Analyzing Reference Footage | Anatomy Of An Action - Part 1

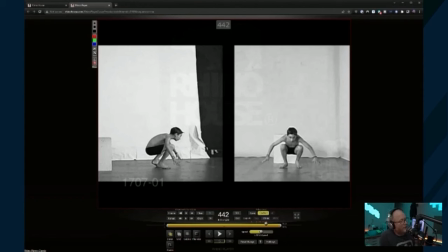(53:35)
Let that action come to a rest. and just make sure that we don't stick a player and force them to watch that settle all the way to the end. Make it so that I can interrupt it and push forward once it makes sense that my character would have the ability to move forward again after an action has completed.
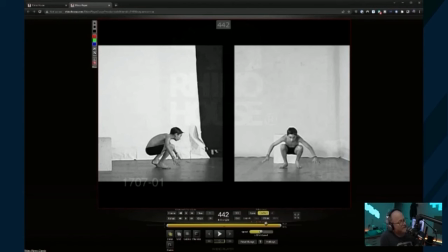(53:50)
After I've properly recovered from the landing, for instance, would be a good time for me to then be able to have control over the stick again and have the character move forward. But leaving it out is going to make your animation look very weightless. Having that settle really says this character is heavy.
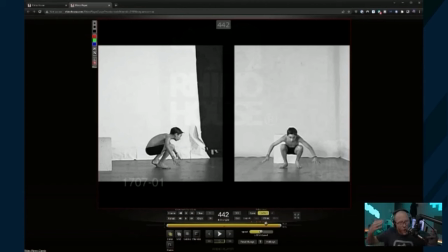(54:05)
There's heaviness to it. And that gravity, always remembering about gravity, always being this persistent thing, is going to help make your animations feel a lot better. So there you have it. You have all the poses you've got. Let's go through them all really quick. We got a starting pose.
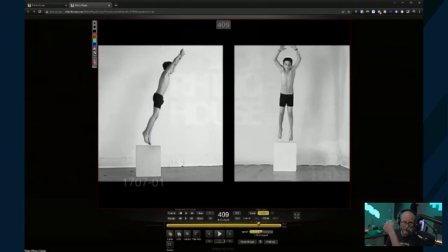(54:21)
Okay, one. We have an anticipation pose, two. We have a takeoff pose, three.
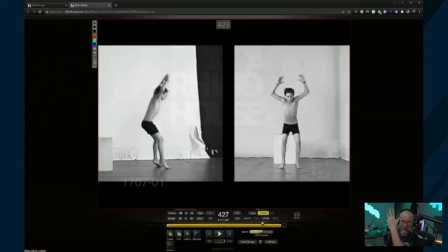(54:26)
We have a action pose, four. We have a landing pose, five. We have a reaction pose, six. We have a recovery pose, seven. And then I forgot to put a marker on my settle.
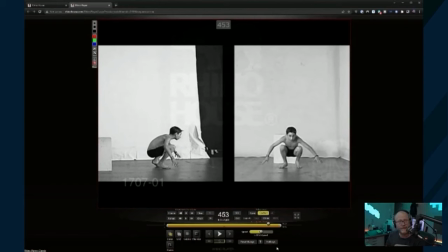(54:42)
We'll put it right there. Okay? Eight poses in total. That's what we need. Okay, and if I hit play now, which is this play button up here in Rhino House, it will play those poses and only those poses. Check this out.
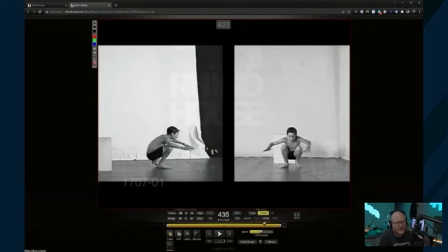(55:00)
And interestingly, when you watch this, it works. You can understand that action. That action is going to work because it's all there. All of the important bits are there.
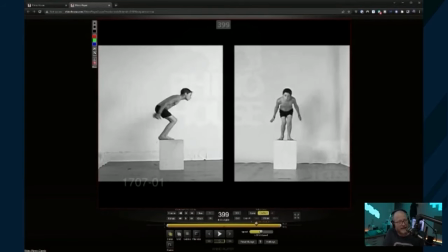(55:10)
Is it like fully complete enough to call it done? No, but it's your block. That is, you literally have everything you absolutely need for that action to make sense.
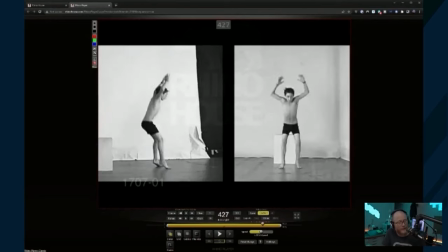(55:21)
Anything other than that will be like holds that you would put in, breakdowns you'll be putting in, then eventually overlapping action and other things that need to be in there to make it feel,
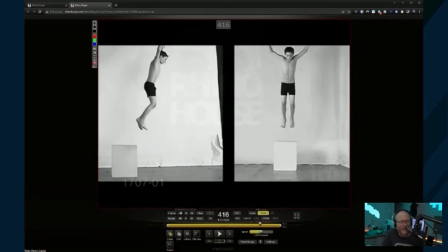(55:29)
you know, good. But right now, that is your foundation. You could build a house on this.
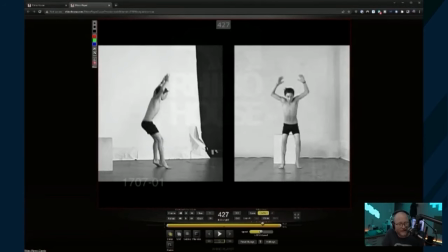(55:33)
You can build a full animation on these poses because there's nothing missing as far as shaping the most important events in an action.
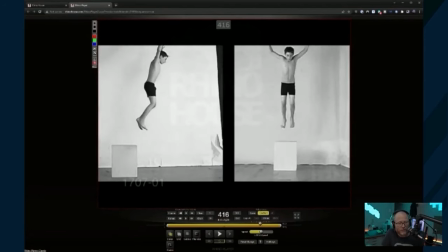(55:43)
This is what it's all about. What are those most important things that I cannot live without? You're looking at them right now.
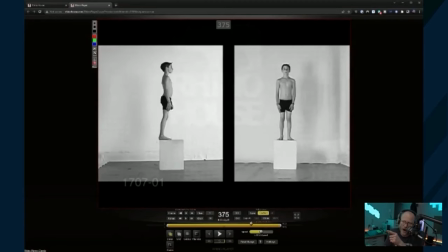(55:48)
Anything that you not put one of those poses in there, and it's just not going to work.
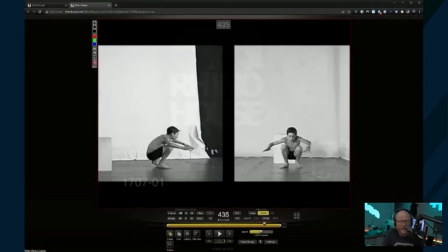(55:55)
Not as well as it should. There's going to be something really broken about it. So the fun thing about this is I've now got my poses. I've got eight of them. I've got timing.
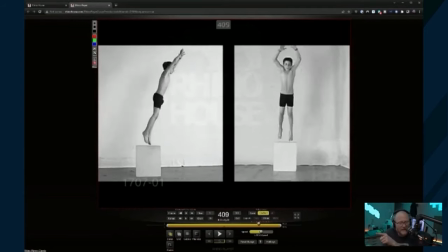(56:07)
All I need to do to get good at this now and to get good at animating is get good at understanding those poses and be able to like extrapolate and like recreate those.
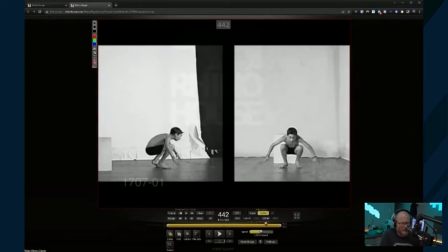(56:15)
The timing is already there. Now I just have to be able to understand and observe the differences between those poses.
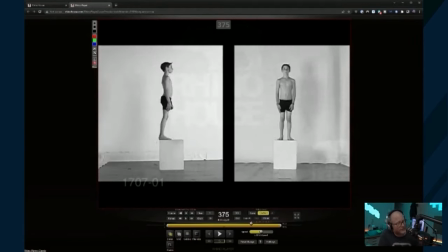(56:21)
And part of that, it's easier to do that when you understand the mechanisms that are involved.
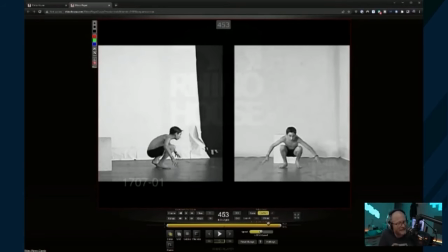(56:26)
Like I've been trying to explain like why these things are happening, because there's certain things you'd be looking for, right?
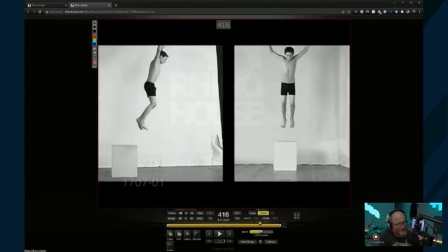(56:30)
But I think that the key here in my mind is that this, like, if you want to get good at animating, all you need to do is have a formula like this and then just produce every week.
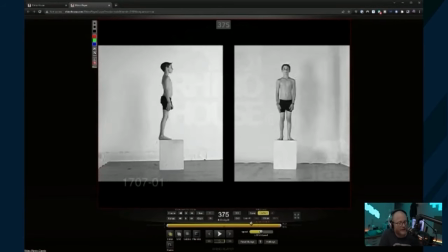(56:43)
Take a new action, start simple, something like a jump like this or a sidestep or something. You could just record yourself doing it. Most of us have probably two cameras in our life now. Either it's my phone and my friend's phone or my daughter's phone or my dad's
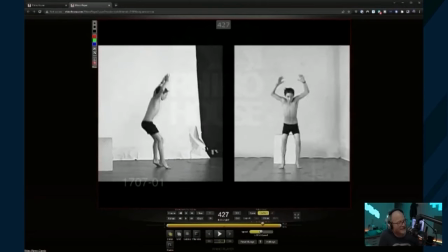(56:58)
phone or whoever it might be that I'm going to have access to another camera source for like 15 minutes.
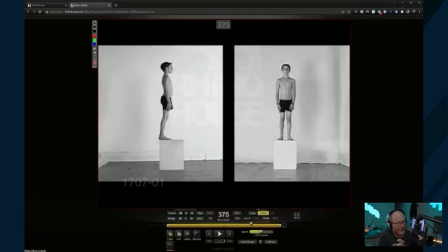(57:03)
You can set them up. Invest in a little mini tripod and a little phone mount. Usually they're like a little clip thing. But, you know,
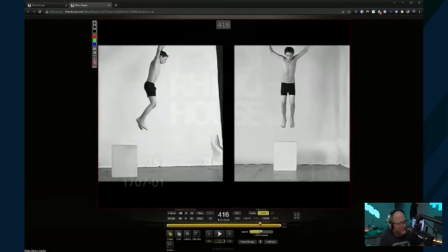(57:13)
invest in some small gear that allows you to very easily set up a couple cameras perpendicular from one another and test this theory.
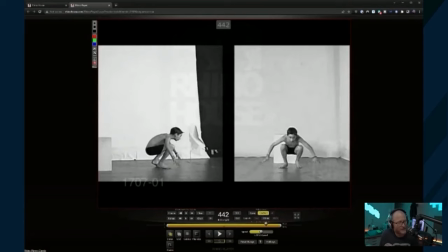(57:20)
I'm going to draw it. I'm going to come to it. I think it's a perfect time to stop tonight because I have essentially explained the theory.
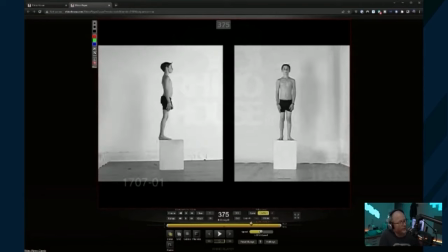(57:27)
What I'll do on the next stream, we will do is I'm going to start showing you. I'm going to open up Motion Builder.
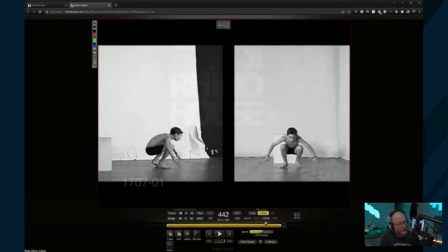(57:32)
I'll take a piece of data like a jump from Mixamo, a free source. Not everyone's going to have access to Motion Builder, and I understand that.
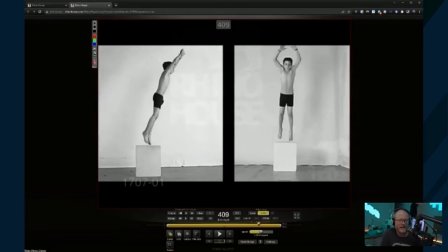(57:39)
So it's not really about Motion Builder. It's just about you could also take Mixamo.